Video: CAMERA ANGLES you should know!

In this video we cover the shooting angles and what these angles can achieve in your footage. You will learn which angle you should use and why.
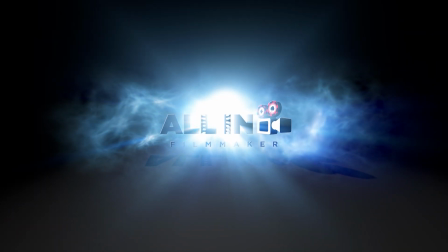But why are camera angles so powerful?
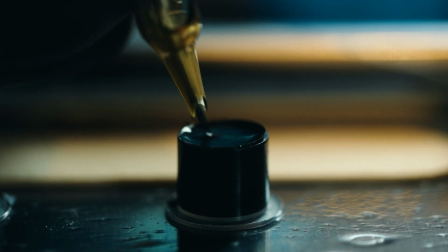17s
It's very simple, because the shot size, also called focal length, determines what we are looking at, and the camera angle tells us how we look at something. More different camera angles can bring you also a variety of shots in your final scene and can make your video more interesting to watch, and it makes your audience feel more connected to it.
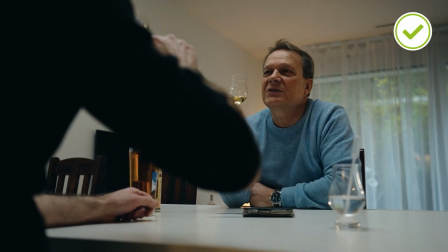34s
Also, the editing process is way easier when you have more different angles to choose from, but the most significant point is to amplify the motions you want to achieve.
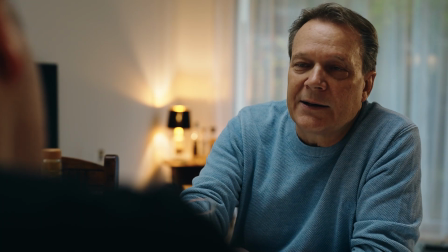42s
Let's start with the most common angle, which is to shoot at eye level. That is a very neutral way to show a character, that there is no judgment at all and can be used for everything,
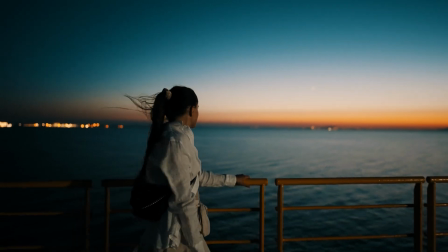51s
especially if you don't want to get a specific feeling to the shot or show someone as the person how it really is. The next shot is the low shot, which means camera placement is below the eye line.
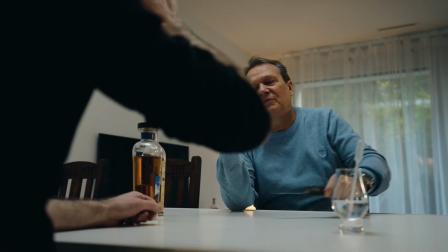61s
In this case, you will create the feeling that the character or the subject is more powerful or dominant than another,
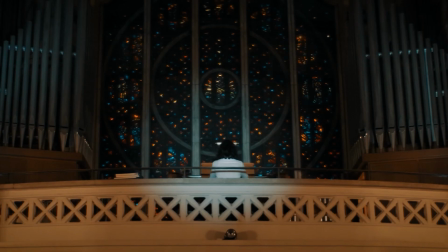66s
or bigger than it really is, because you as a viewer see up to them. The degree of how low the angle exactly is can be subtle or very extreme. The opposite of this is the high angle, which means the camera is placed above the eye line and looks down at the subject.
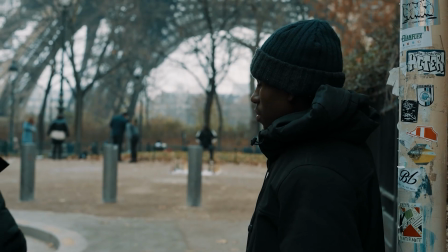80s
This angle will create the feeling of weakness, scaredness, or someone feels small, or something big looks smaller than it really is.
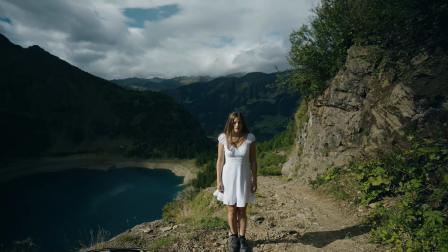86s
It can also be used for real shots to establish an environment, like a city's landscape. A character usually speaks to another character, so you can show with the high or low angle which character or subject has more power. Who is the hero, who is the villain. You have also the power to show how connected or disconnected the characters are.
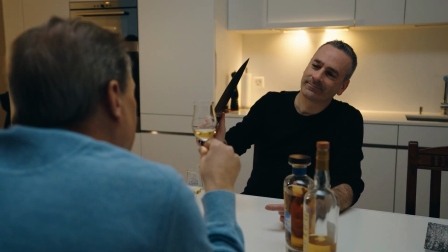103s
All this only by changing the angle slightly in the same scene.
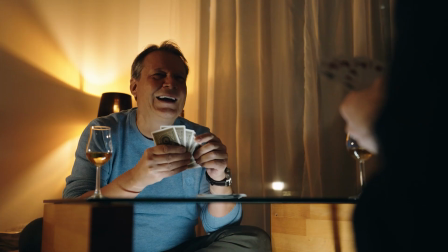107s
Another example is if you shoot one character from a high angle and the other from a low, you clearly show which one has the better cards.
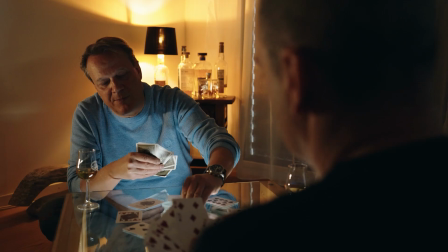113s
If you shoot everything from eye level, it means both characters are equivalent in a card game. Exactly that can create more tension, because you don't show which one has the better cards.
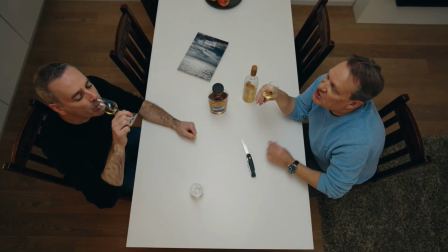122s
Another angle is to film top down, also called the bird's eye view. It is mostly filmed with drones or camera on a crane or mounted somewhere high or on a ladder.
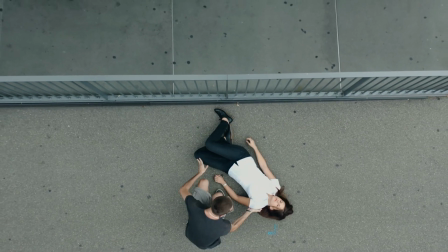131s
That helps you to show an environment or a complex movement in a fight scene, or a person that speaks to heaven, or simply to show a product.
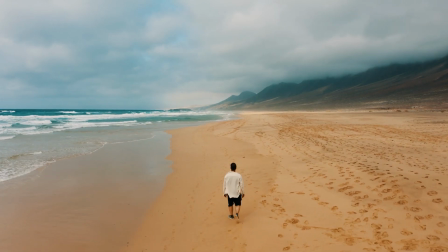138s
It depends on the camera's exact height, so you can create something that looks very big or small, like a character is lost in a big empty space. The opposite is to film from the ground up. The camera is placed on the ground and faces up.
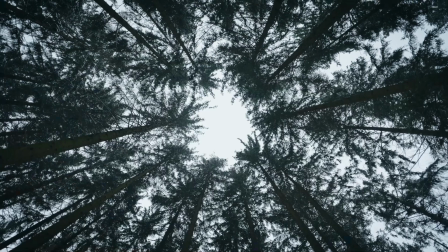151s
In some cases this can create an interesting angle, and also surrounding objects look bigger than in real life.
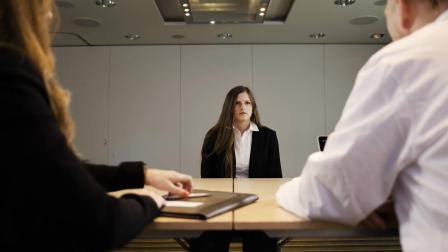157s
The next angle is the over the shoulder, also called OTS, which is mainly used in conversations between people.
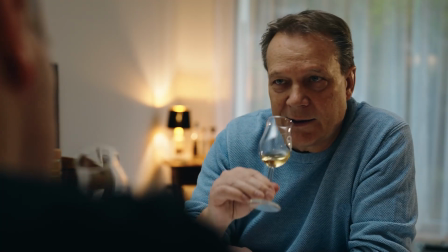163s
Mostly this is also filmed from the shoulder level. It creates the feeling of a slightly lower angle.
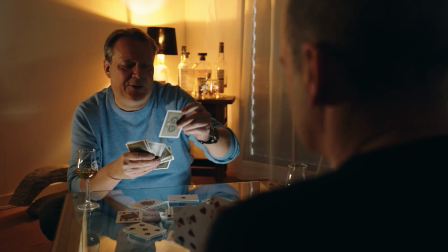167s
The camera is placed behind of one of the two persons that you see, and the shoulder creates depth and gives the feeling as if you, as the viewer, are the person that is being talked to. You can combine the OTS with different camera heights if you want to show more context of a scene and if it helps to tell your story better.
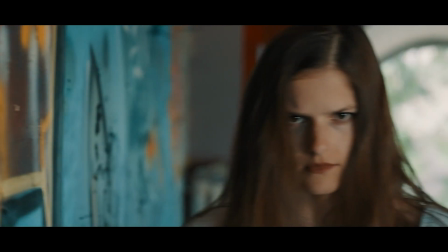183s
The next angle is the point of view. That is perfect for showing what's happening from the point of the character's eye.
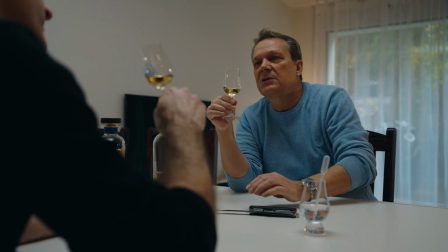188s
It can also be the view from another character. It allows the viewer to take on the view from another person and better understand the world of the character on a more personal level.
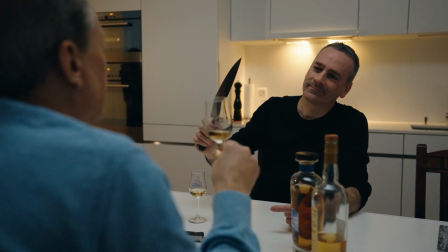197s
It is mostly paired with the audio of what the character is actually hearing to reinforce the effect. The best angle to show terror, tension, unease, bad emotions, or simply something is wrong here is the dodge angle.
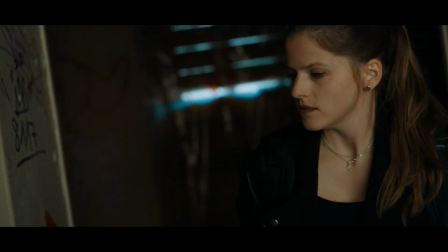208s
It shifts the horizon levels and makes the viewer feel that something is off here, or use it simply to get other fancy shots. Another angle is filmed from the height of the hips. This will be also covered in the section of shot sizes.
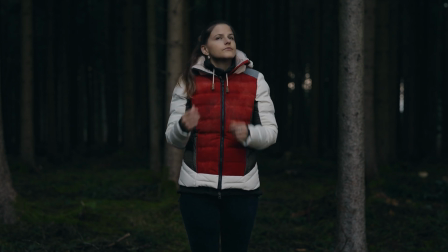220s
It's called the cowboy shot and shows the characters from the knees up. This came from the older cowboy films and was implemented to see the holsters from the guns. I, for my part, don't use this angle a lot. I summarize the last two angles because they are very similar.
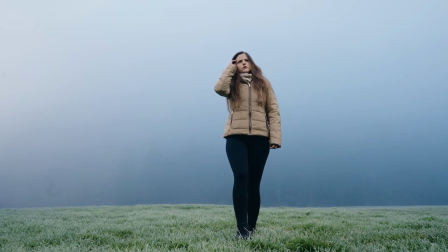233s
That is to shoot from the knee or ground level. That can be used to track something through an environment, or follow a character, or show some details that are missed in the wide shots.
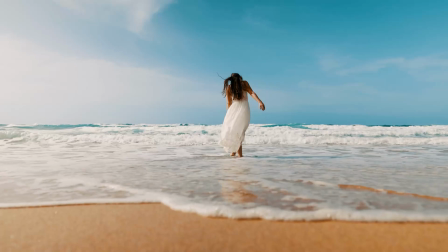242s
Multiplies the effect from a low angle and makes everything look bigger than it really is, especially combined with the wide focal length.